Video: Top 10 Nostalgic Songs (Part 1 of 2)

What the hell? Was it all a dream? Joffrey, Mr. Magnetic, Rosette. None of them were real? It doesn't matter. I'm home now. I guess I can review things like I used to.
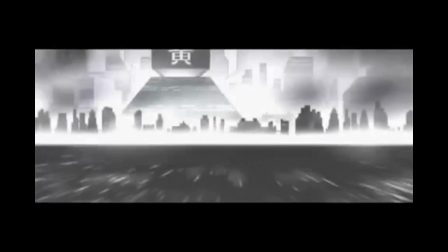0:23 Originally, I wanted to talk about Batman Beyond to finish off my 2000s DC retrospective, but I decided I can't do it.
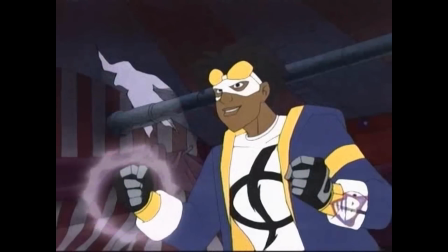0:30 I can't. I'm too overexposed and burnt out on these hero shows, and now every blockbuster is superhero related too?
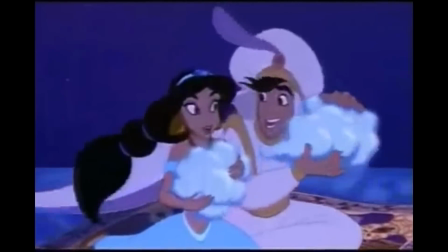0:36 No! I want to listen to some old songs from my childhood. Ones that just bring me comfort.
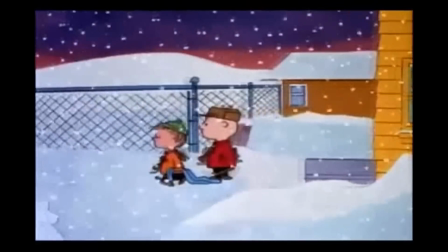0:42 Something from a simpler time. Something nostalgic. How about those old lists I used to do? Something good and old-fashioned.
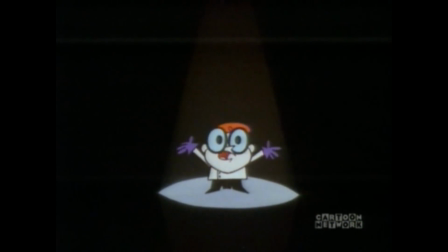0:50 I know people don't take kindly to me talking about music, but I really need this right now. Top 10 nostalgic songs.
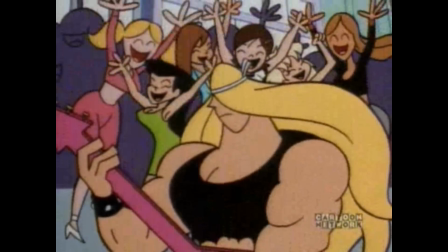0:58 This will not include pop music, will not feature pure instrumentals, and will not feature anything live-action because I've always been attracted to the fantastical. So, animation and video games. I need a transitional song.
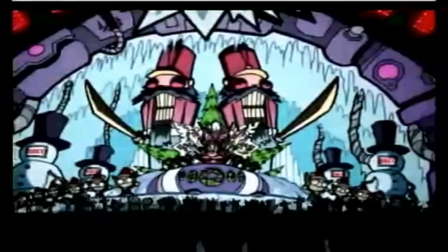1:11 Well, this wouldn't qualify, and 'tis the season.
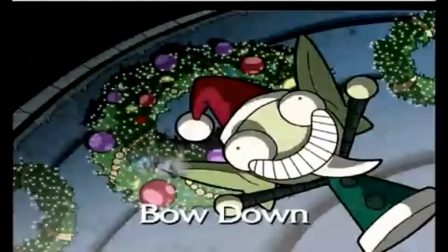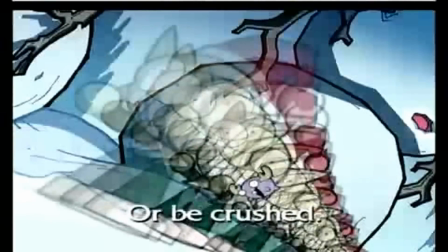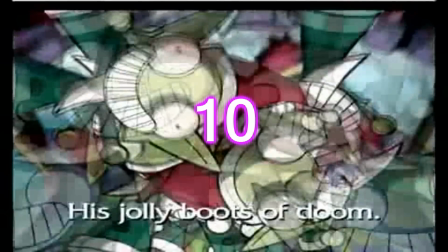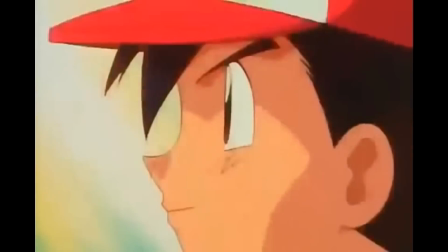1:30 The Pokemon theme, the Mewtwo Strikes Back version. The Pokemon theme is iconic. It represents everything about the series with a simple goal.
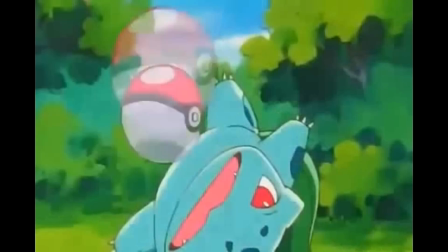1:37 Be the best there is and catch as many of them as you can. And the lyrics fit so much.
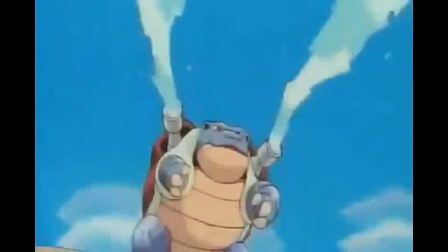1:41 Well, maybe not about defending the world, cause like, you go out to Pokemon gyms and then later to the League. No world saving there, unless you count all the movies with the same Ash meets Legendary formula.
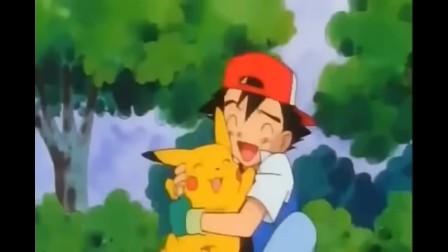1:51 Unfortunately, the original theme song suffers from really generic instrumentation and vocal performance. Now, the remix theme from the first movie, Mewtwo Strikes Back, is actually full of emotion.
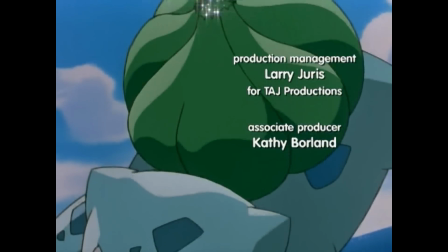1:59 Maybe even a little too much.
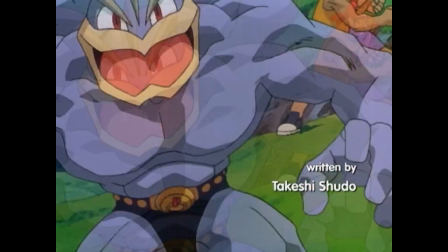2:05 Has a far superior singer, and has less stingy instrumentation that's easier and softer to listen to.
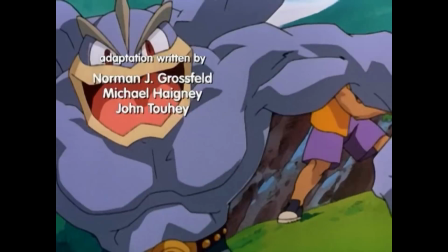2:10 The full version not included in the film actually comes with a nice guitar solo in the middle.
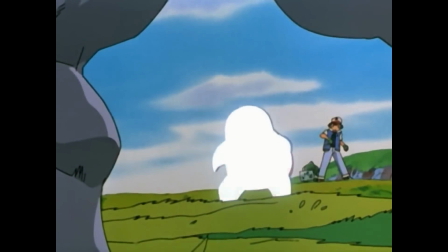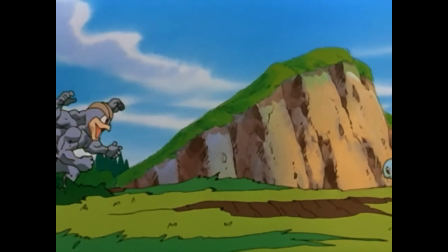2:20 It helps that this piece is accompanied by a good fight without the Pokemon battle thing where they just scream each other's attacks that they want to do.
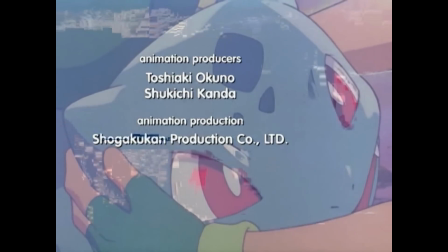2:26 In fact, when it cuts to the dialogue, it feels jarring as hell.
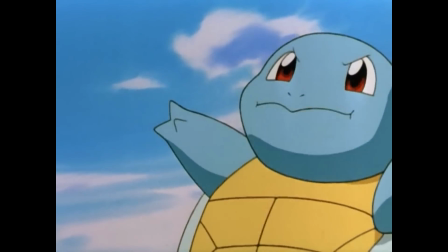2:31 The fights also showcase the heavily improved animation for these films, like the Bubble Beam and the Solar Beam, to say, yes, this is the real deal.
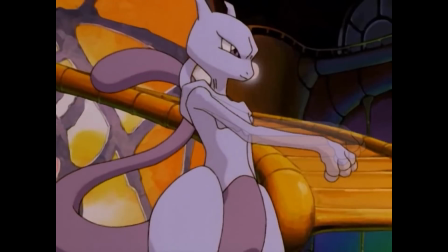2:39 Unfortunately, the film is kind of really stupid in its plot and moral, at least as a result of 4Kids' localization taking out many of the smarter elements of the film.
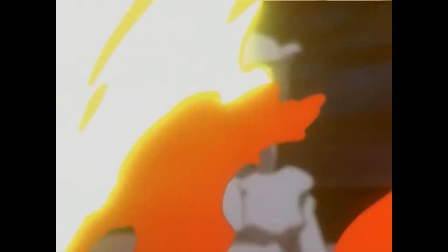2:46 But if you like Pokemon, you won't care, especially since Mewtwo Strikes Back has a phenomenal soundtrack.
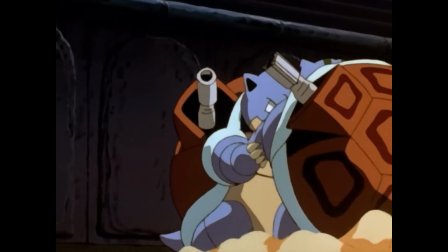2:51 Also, I know Brother, My Brother is popular. Look, it's not a bad song, but its placement is just so wrong.
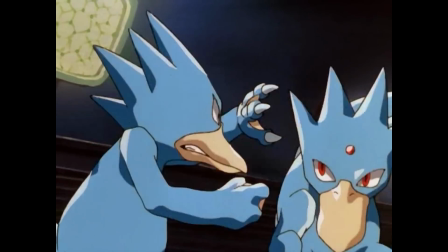2:57 Okay, fighting. A brutal fight to the death between Pokemon, and they bust this out. A song that would only fit if they were the closest of friends.
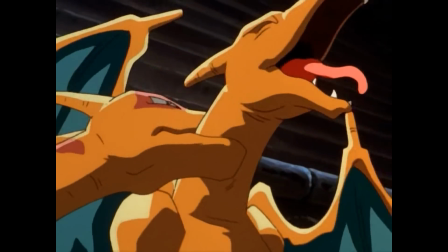3:04 Where the song ended in the film, the part where the Pokemon lost the will to fight, that would have been a much better place to play it than where the song actually played.
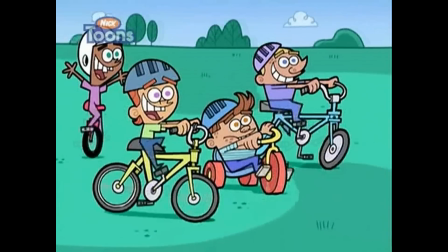3:13 I really enjoyed Fairly Odd Parents Schools Out the Musical.
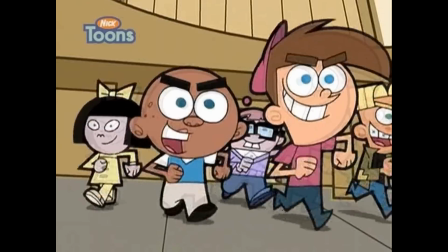3:16 It had good rock opera songs about childhood enjoyment, a feeling of endless summer, being yourself, etc.
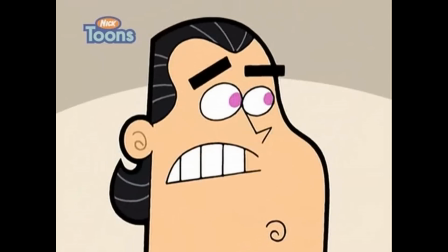3:22 It was a fun and funny movie.
And what's with the floating? We have that kind of money.
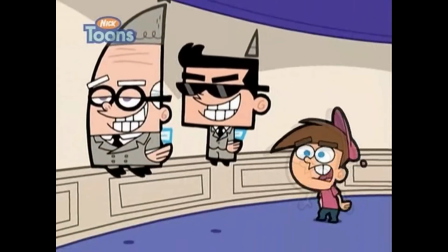3:28 Walking is for poor people.
The best and most emotional song is the one halfway through, Where is the Fun?
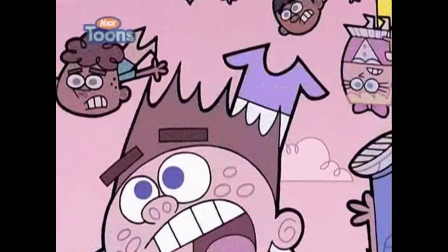3:34 Timmy, at his most powerless, has to beg Flappy Bob, the man who is basically declaring war on childhood fun, and that he screwed over earlier with his child rule wish.
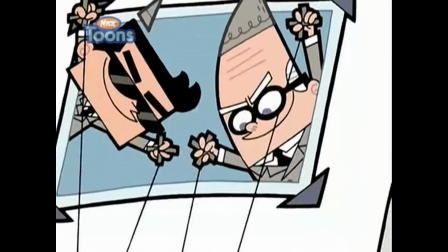3:43 Timmy's also trying to tell the guy that he's a pawn of the Pixies as well. I like this song because both Timmy and Flappy Bob give emotional deliveries of their lines.
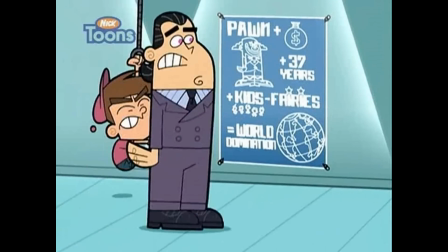3:51 Timmy really is in the begging position, and Flappy Bob is having a conflict about how the world should be, and whether or not he could grant fun to children when his own childhood was misery.
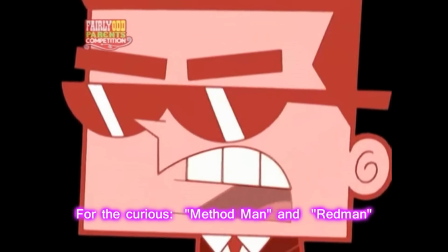3:59 Also, the musical's thing of switching out Ben Stein's voice for two MCs whose names I can't even pretend to know was a good choice to contrast and add more variety to this particular song.
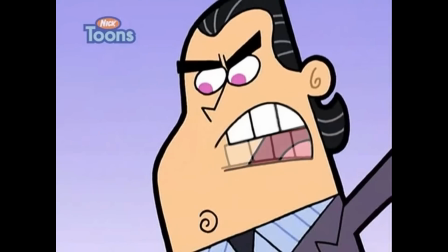4:08 There is not focus on large numbers of backup singers, this is a character-based piece about the main characters of this story, and it sounds great.